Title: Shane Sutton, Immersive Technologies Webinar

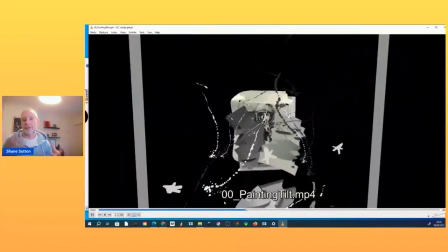156s
that I just wanted to dismantle and kind of take into Vior
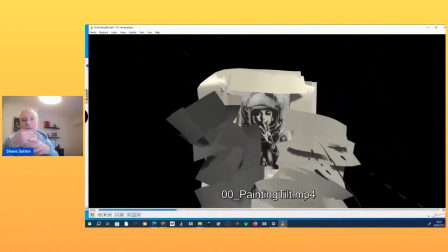160s
and make it into kind of a video piece and as you can see here it just kind of became a moving
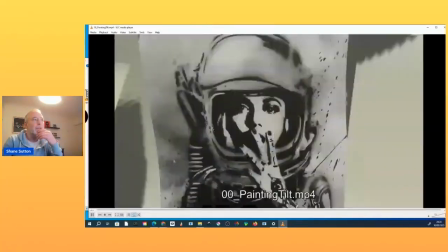165s
kind of artwork and with that I started
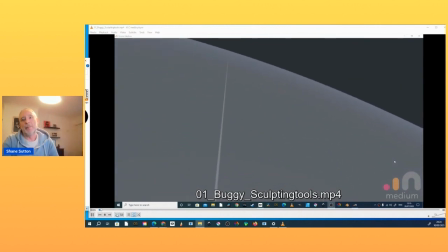170s
playing with sculpture software and from Adobe medium and this is more so
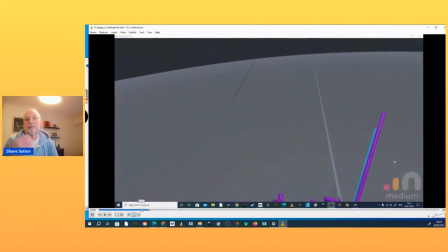174s
I'm going to skip through this because it's rather long but it's just to kind of show you the tools and creating you know art pieces sculptures sculptures mainly from
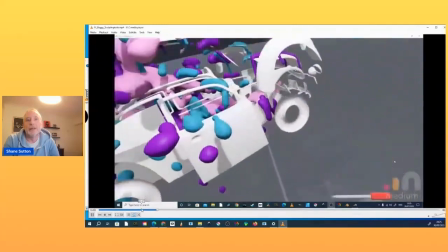183s
3D pieces and stuff like that and these were just really kind of for me using the tools testing the tools see what it could
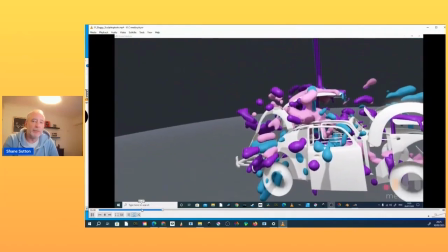190s
do i come from a filmmaking background which is all um avid cutting
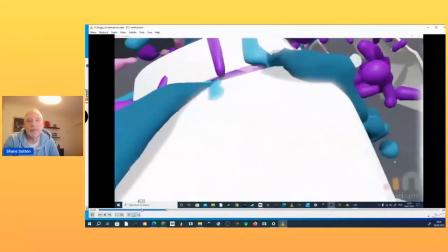195s
after effects special effects compositing but i'm not really familiar with
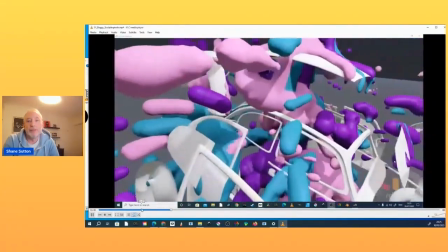199s
3d so this was kind of a new space for me similar to what deluxe paint was back in
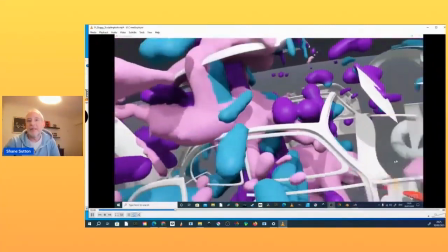204s
the 90s or whatever it was um but yeah so i started
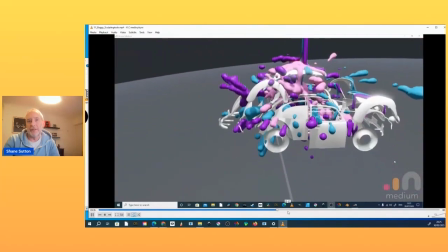209s
playing around with the adult medium kind of really like the fluidity of it as i said the tools are really simple and kind of very
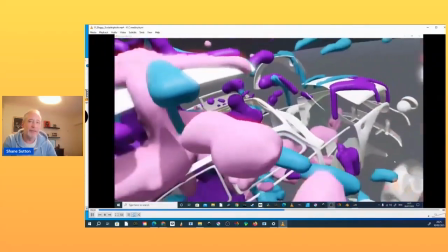217s
easy to understand once you play around a bit it takes a little bit of time to get used to them and also jumping between different softwares the tools
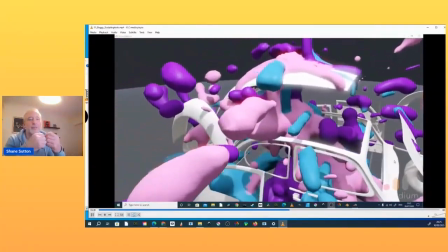225s
change quite drastically even though you're using the same menu system and that becomes a little bit
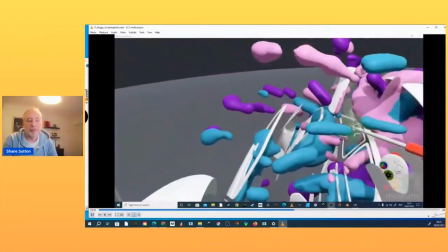229s
frustrating so for an example on a keyboard copy paste copy edit all
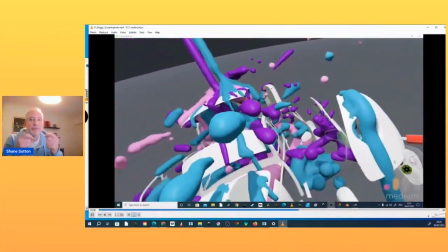234s
those things are the same whereas on the controllers they can be slightly different and
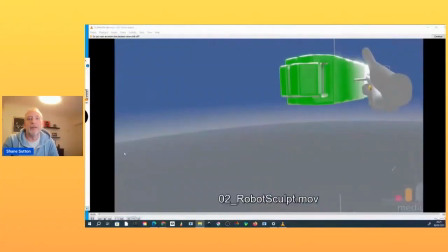239s
again here's kind of a speeded up brushing of just
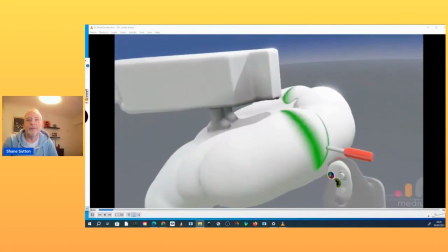244s
putting some of those pieces together using the stamps and different tools within the software and with this one I'm just kind of making
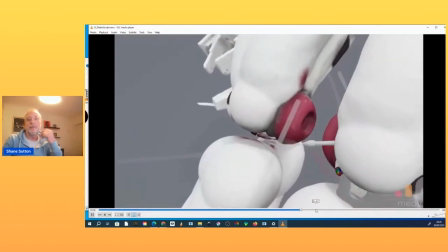252s
up a little robot it's kind of just more for the testing what I can do it and how quickly I can do it so I think the end result is
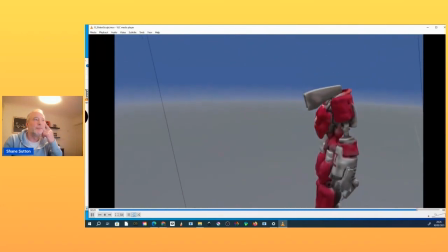260s
there nothing too fancy interested enough this
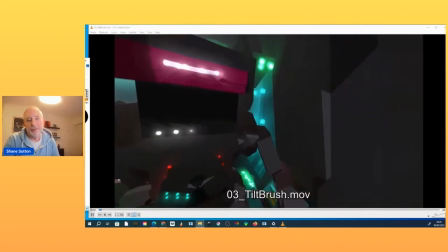265s
one became an interesting project this is a tool brush And when I was painting this,
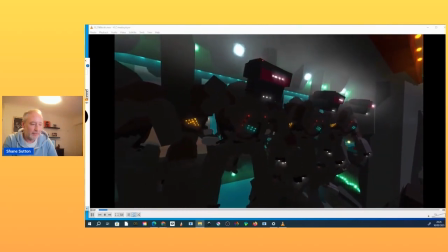270s
I was kind of thinking, if I was an animator or if I was making a film,
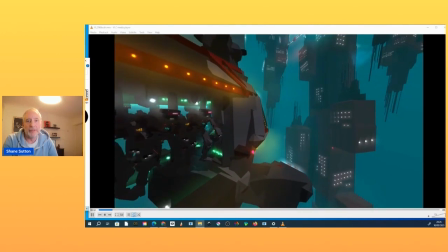275s
how would I make a dynamic storyboard interesting from one painting?
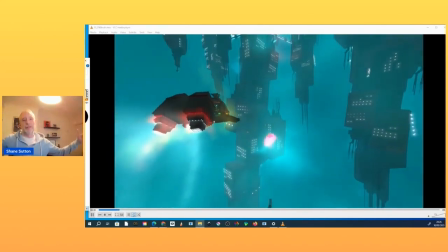281s
And Tillbrush as well has also got like this big circular environment that you work in, the VR space.
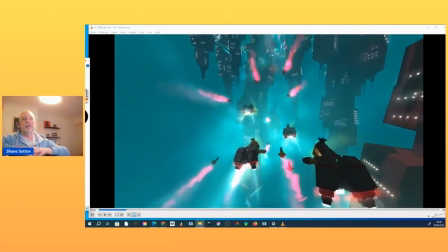287s
And I wanted to see how big that space was by building the entire area in that space.
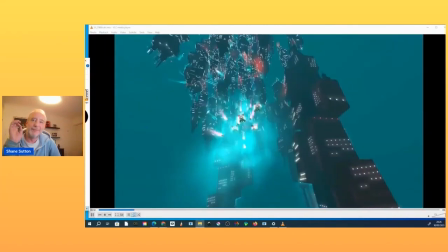293s
And I wanted to fill it up with as many little bits of particles and pixels and all these kind of things to make it an absolutely huge space
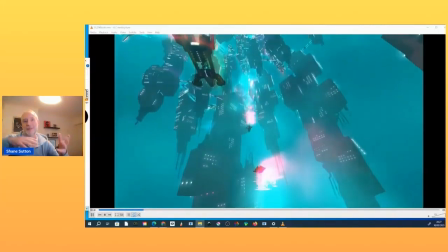301s
because within tilt brush we can make these a small space and a big space and we can expand the space around us i suppose so
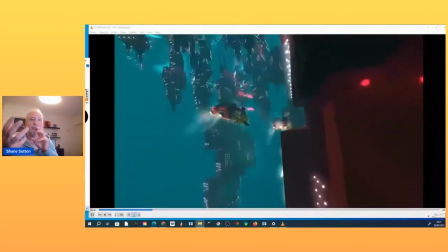309s
because i could make it so big i was able to get these ships to kind of get the camera moving past them and
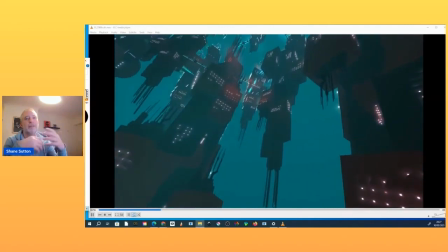317s
give the illusion that they were kind of moving in a sense and this kind of started thinking me thinking in the sense of this could be a bit of fun
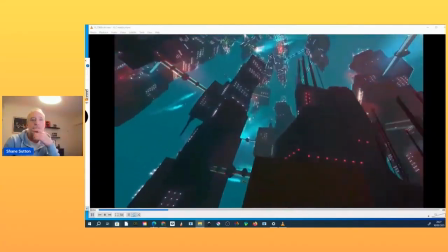324s
to try and do up a story board kind of thing so i'm just going to fast forward through this a little bit and get to a more dynamic
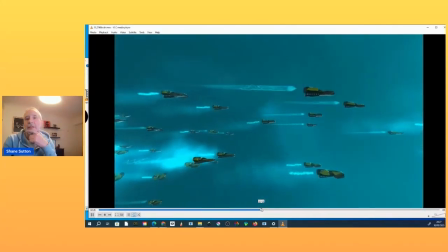331s
scene and and this would be here i'll just turn up the music for a sec just just for a minute
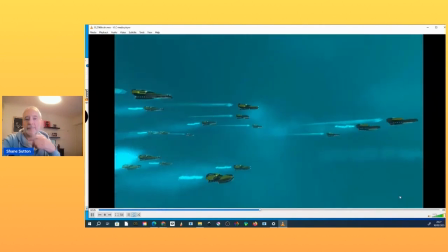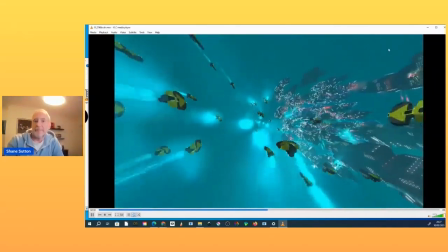348s
so
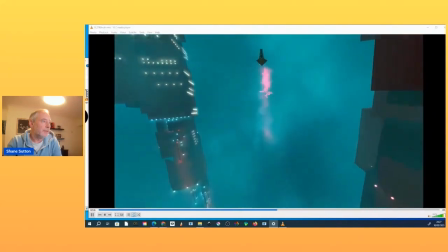355s
just what